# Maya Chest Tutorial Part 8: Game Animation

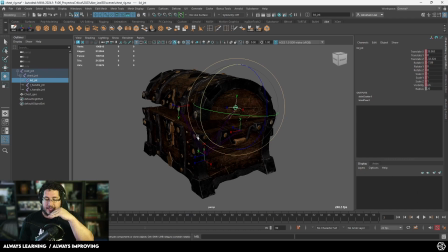(4:08)
And so instead of doing a one smooth transition from beginning to end, we're gonna have a slow, ease in, and then we're gonna do the whole thing.
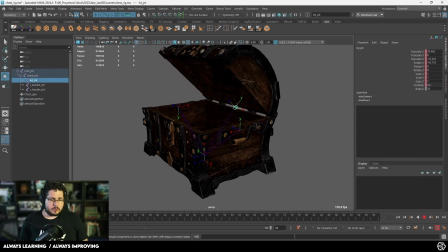(4:15)
So I'm gonna use this pose right here, or I'm gonna go, let's say, to frame 8. I'm just gonna close the chest a little bit.
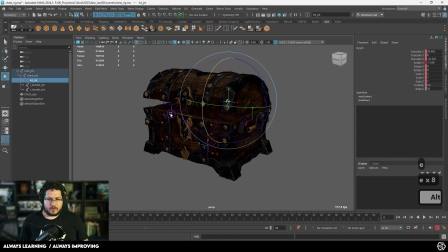(4:22)
Let me get rid of the screen rotate. There we go. So I'm going to have it right around there. And by doing this, what's going to happen is from frame 0 to frame 8, it's going to slightly open the lid of the chest, and then it's going to go all the way to the back.
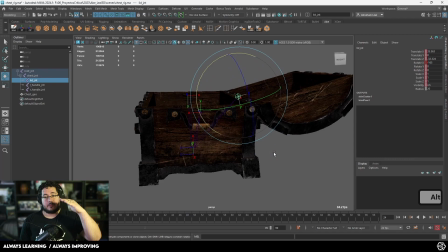(4:36)
And then at the very end, I could also do a little animation where it kind of bounces back.
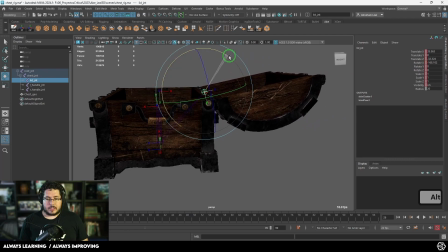(4:41)
I think that will be interesting. So I'm going to go 2 frames forward. I'm going to bounce here, and then this thing is going to bounce back. And then it's going to, a couple of frames after that, it's going to bounce back and just settle.
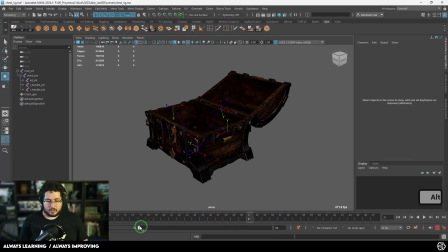(4:55)
So now, if we play this animation, which by the way, I'm gonna like make this a lot smaller, let's say 35 frames or something, so we don't have to play everything. And if we see this animation, it should look interesting. So that looks interesting.
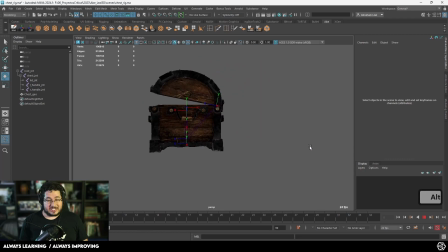(5:07)
I like the little like tap at the very end. I think it's a little bit too slow, so we might be able to make it a little bit faster and maybe not as intense.
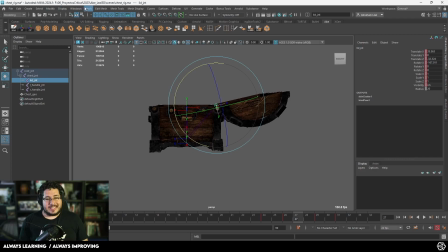(5:16)
So I'm gonna go to this guy right here, and here's where the magic's gonna happen. Let's go to the Windows and the animation editors and graph editor.
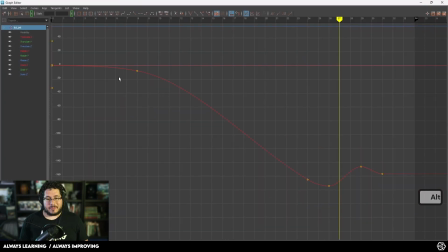(5:24)
Now, the cool thing about this animation is that everything is happening on the x-axis or on the x rotation.
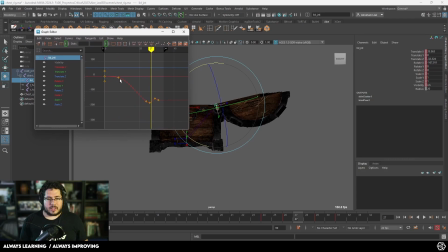(5:30)
If you remember, this is something that we planned ahead when we were doing our rigs to make sure that it was the first thing that we like analyzed.
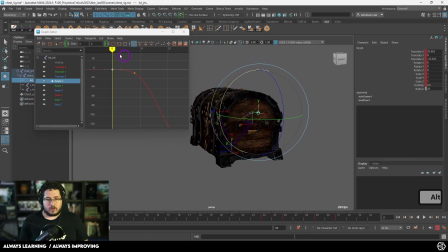(5:36)
So what is happening here is this thing in frame 0 is completely closed. By frame 8, it opens up a little bit smoothly. As you can see, we have a smooth curve right here, and then it very smoothly and sharply goes here, bounces back, and then just like remains at the final position. So what we can do here is we can change the interpolation of how this looks.
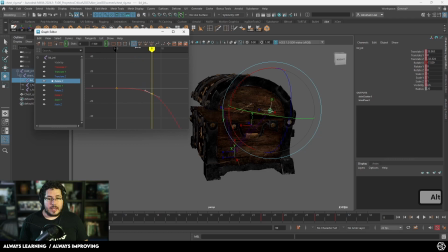(5:56)
For instance, I would like this first part of the animation to be linear, meaning that if I click, let's open this. If I do this right here, the animation, the first opening animation is going to be very linear. So there's not going to be any slow in or slow out.
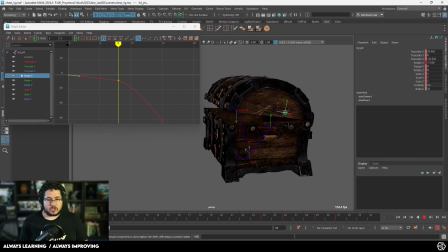(6:09)
It's just going to open linearly, kind of like if it just like has a spring or something, and then it's going to smoothly move all the way to the back.
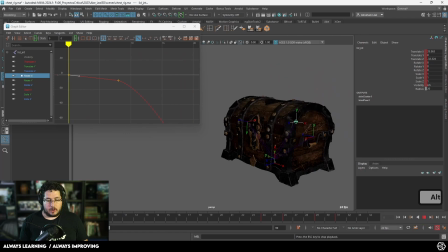(6:17)
So if we see the animation now, if we hit play right here, you can see how it opens nicely and then boom, swings back.
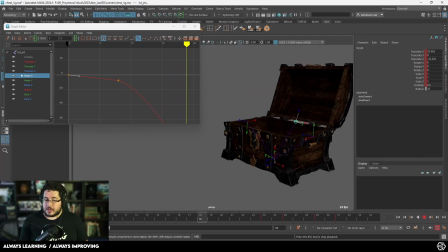(6:24)
However, we have a little bit of an issue here in frame 8.
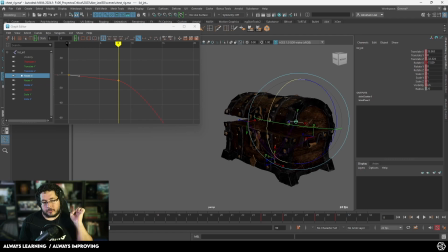(6:27)
And the problem is that we're not giving frame 8 enough time for us to read what kind of animation is happening. And if we don't give the animation enough time, we're not going to be able to read this sort of like stop that we're trying to convey. So I'm going to give myself, let's say 4 frames right here.
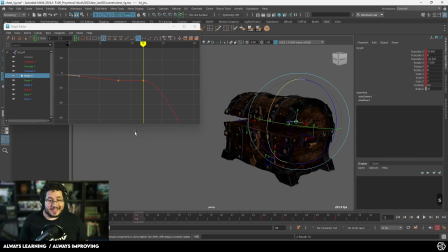(6:43)
I'm going to go to frame 8, and then with middle mouse, I'm going to click on frame 12 and I'm going to hit S. And as you can see, this gives me a flat linear progression. So what's going to happen now is in 8 frames, this thing is going to slowly open, and then it's going to stay at that same distance for 4 frames, which is a fraction of a second.
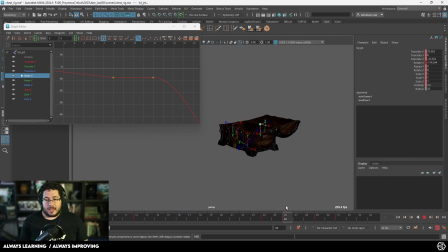(6:59)
And then it's going to swing open and do the little bounce back at the end.
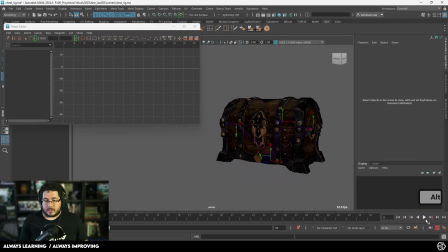(7:04)
So now if we take a look at the animation, this is what we should see. It opens and then opens all the way back. Not bad, right? Like we're getting something. However, I definitely think that this stop is a little bit too much. I do want to have a little bit of stop so that people can see it, but I want to be a little bit less intense.
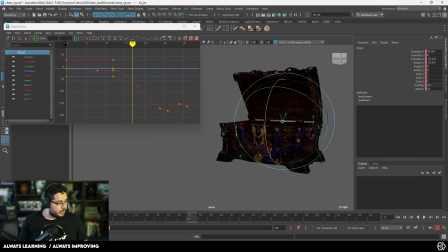(7:20)
So inside of Maya, the way in which you can move things, which by the way, let me move my camera just a little bit. There we go, so we can see the timeline. So I'm going to press shift and right click or left click, sorry, and we're going to drag this back.
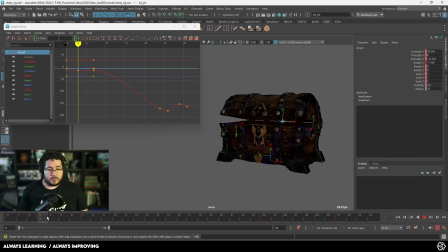(7:33)
So I want this to happen very fast. I want the first 3 frames to open, and then I do want to hold, but I don't want to hold for 5 frames. Let's hold for only 2 frames. So we hold for 2 frames and then we do our open. That again is going to change. In this case, we're not dealing with the animation. We're dealing with something called timing, which is the time it takes for each action to happen.
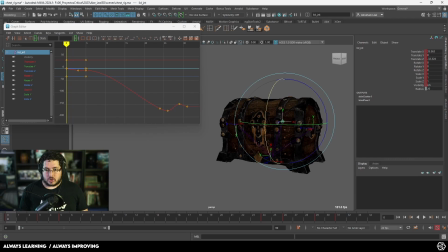(7:52)
The faster or the less frames there are, the faster the action is going to appear. So now we have the open and then open back.
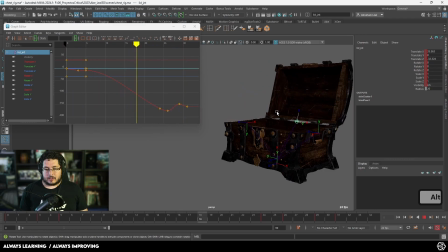(8:00)
There we go. We have this little like a little spring. It stops and then it goes back. I think we can exaggerate the stop a little bit more. So I'm going to give myself 1 more frame only. And we got this. There we go. That's looking a little bit better. Now, what else can we do here?
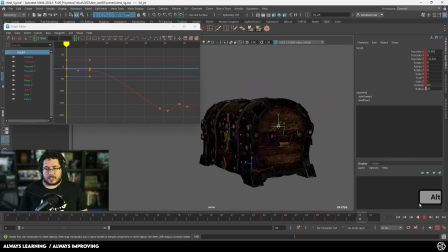(8:16)
What else could we change to make this thing a little bit more interesting?
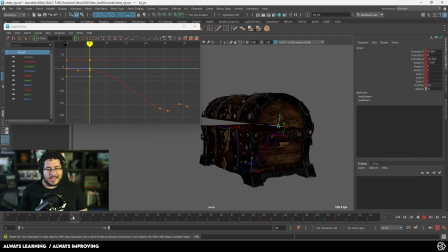(8:18)
Well, what could happen is that after this little snap right here, it completely falls back in a faster way. Right now, our curve right here is telling us that this thing is going to be doing a smooth transition. It's very common to get the automatic transition in this sort of like S curve as we go back.
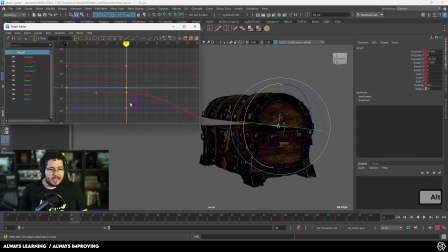(8:33)
And that's not exactly what we want. So in this case, what I'm going to do is I'm going to select this little key right here, and I'm going to break the tangent. I need to break the tangent to do this. So I'm going to break this tangent with this little V option, break tangent, so that I can move each little leg independently with middle mouse.
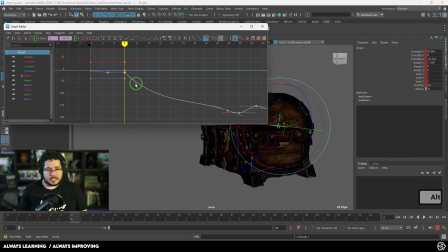(8:50)
And what I want to do here is I want to actually accelerate this. I want the open to be quite fast. And then as we get to this position, it's going to slow down a little bit. So let's do something like this.
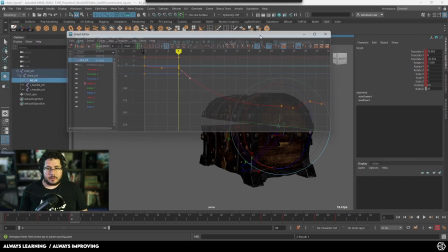(9:01)
It's going to be a very like fast swing that we're going to see. We can actually like snap this thing here so that we can see the animation and the curves at the same time.
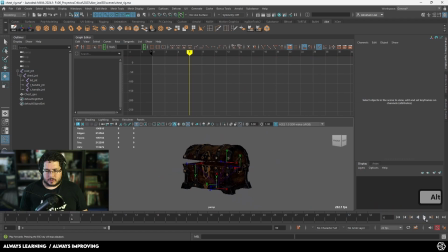(9:10)
And now let's take a look at how the animation plays. So if we play, there we go. So you can see how it swings back. And now, of course, the like coming back or the bounce at the back is wrong, but the opening, it looks very, very nice.
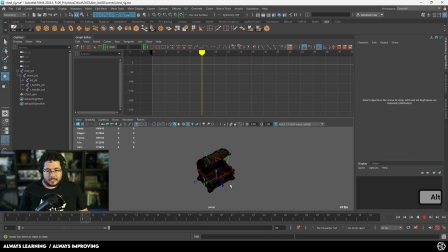(9:24)
So I can imagine if I'm looking this at the game, it's going to do the little click, and then it's going to be doing the whole fall back into the back of the element. So I like this. This looks very, very interesting, but let's now play a little bit with this guys right here.
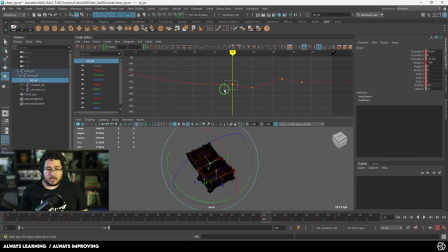(9:37)
So once we hit this position right here, or actually instead of hitting this position right here, I'm actually going to delete this guy right there so that the position keeps going. So the swing is going to continue until the very bottom, until that point right there.
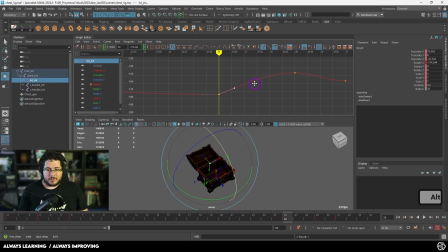(9:50)
And in this position, it's going to bounce back. So I'm going to break this tangent again, and I'm going to push this up like heavily so that it looks like it bounces back, and then it just like settles in or settles back into position. This one, I actually think I'm going to push it a little bit more.
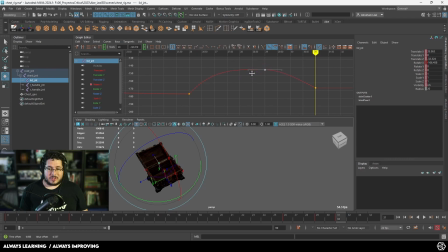(10:05)
And again, we're going to move this tangent and use one of the principles of animation, which is called arcs, where we can play around and generate this sort of like bounce right here. So I think something like this should look good. Kind of want to like tweak this a little bit more to kind of like give it a little bit more floatiness. And now let's take a look.
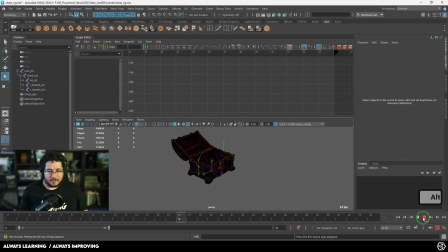(10:22)
If we take a look at the animation and we hit play, okay, that looks good. I like the bump, but it's definitely happening way too late. So this thing is already kind of like settling in, and then the bounce happens.
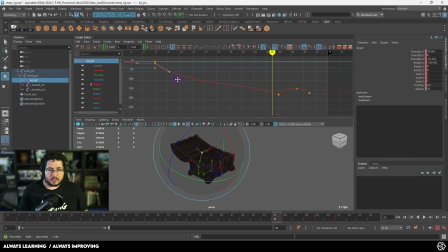(10:37)
So I'm going to have to push this up and push this one down, make it a little bit more linear here as well. So it kind of like goes into the bounce, and like kind of at this point, I want this thing to bounce back. So as you can see here, it goes down and it bounces back and then it settles back down.
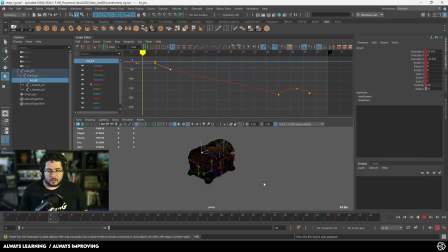(10:55)
Let's see how that looks. Okay, that's a little bit better. I think it's a little bit fast. So I'm going to push this one more frame to the side. And this one right here, maybe a little bit more bounce right there.
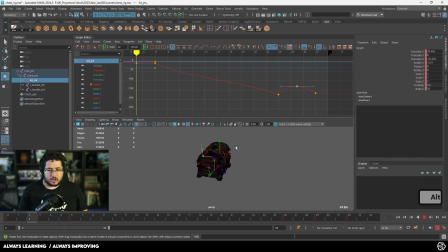(11:11)
Okay, that looks good. I like that bounce. It's very cartoonish, very exaggerated, but it's definitely, again, happening way too late. So I'm going to push this back. I'm going to grab all of these guys and middle mouse and drag them so that we have them closer.
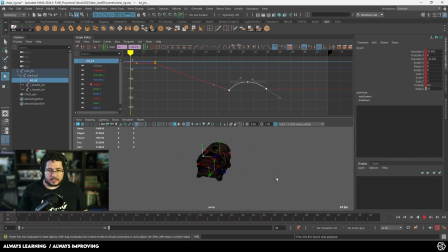(11:24)
And now we're going to be ending roughly at a 24 mark cycle. So it looks like this is actually like pushing back and just like bouncing it back. I'm even tempted to do this even more intensely. There we go. Look at that. So with that, we've able to create this very interesting animation.
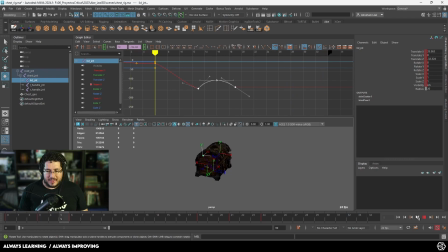(11:41)
I still feel like maybe another bounce, like another small bounce could work. So a little bit after that, let's say 2 frames, I'm gonna push it back,
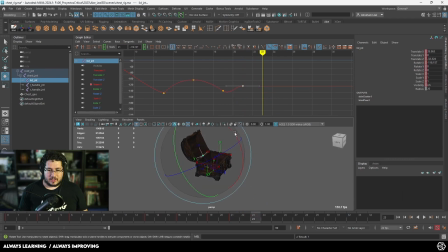(11:55)
or actually push it forward, and then 2 more frames, and we're gonna push it back, and this guy goes down like this. And this guys, I'm also gonna break the tangents so that we can make this very snappy effect and make it look like the lid is just like bouncing into place. There we go. Look at that.
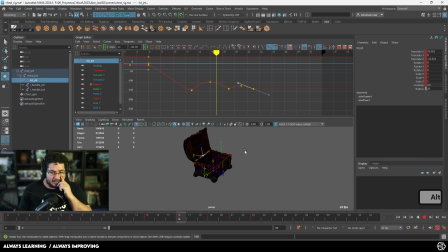(12:17)
Cool, I like that. I really like how that is looking.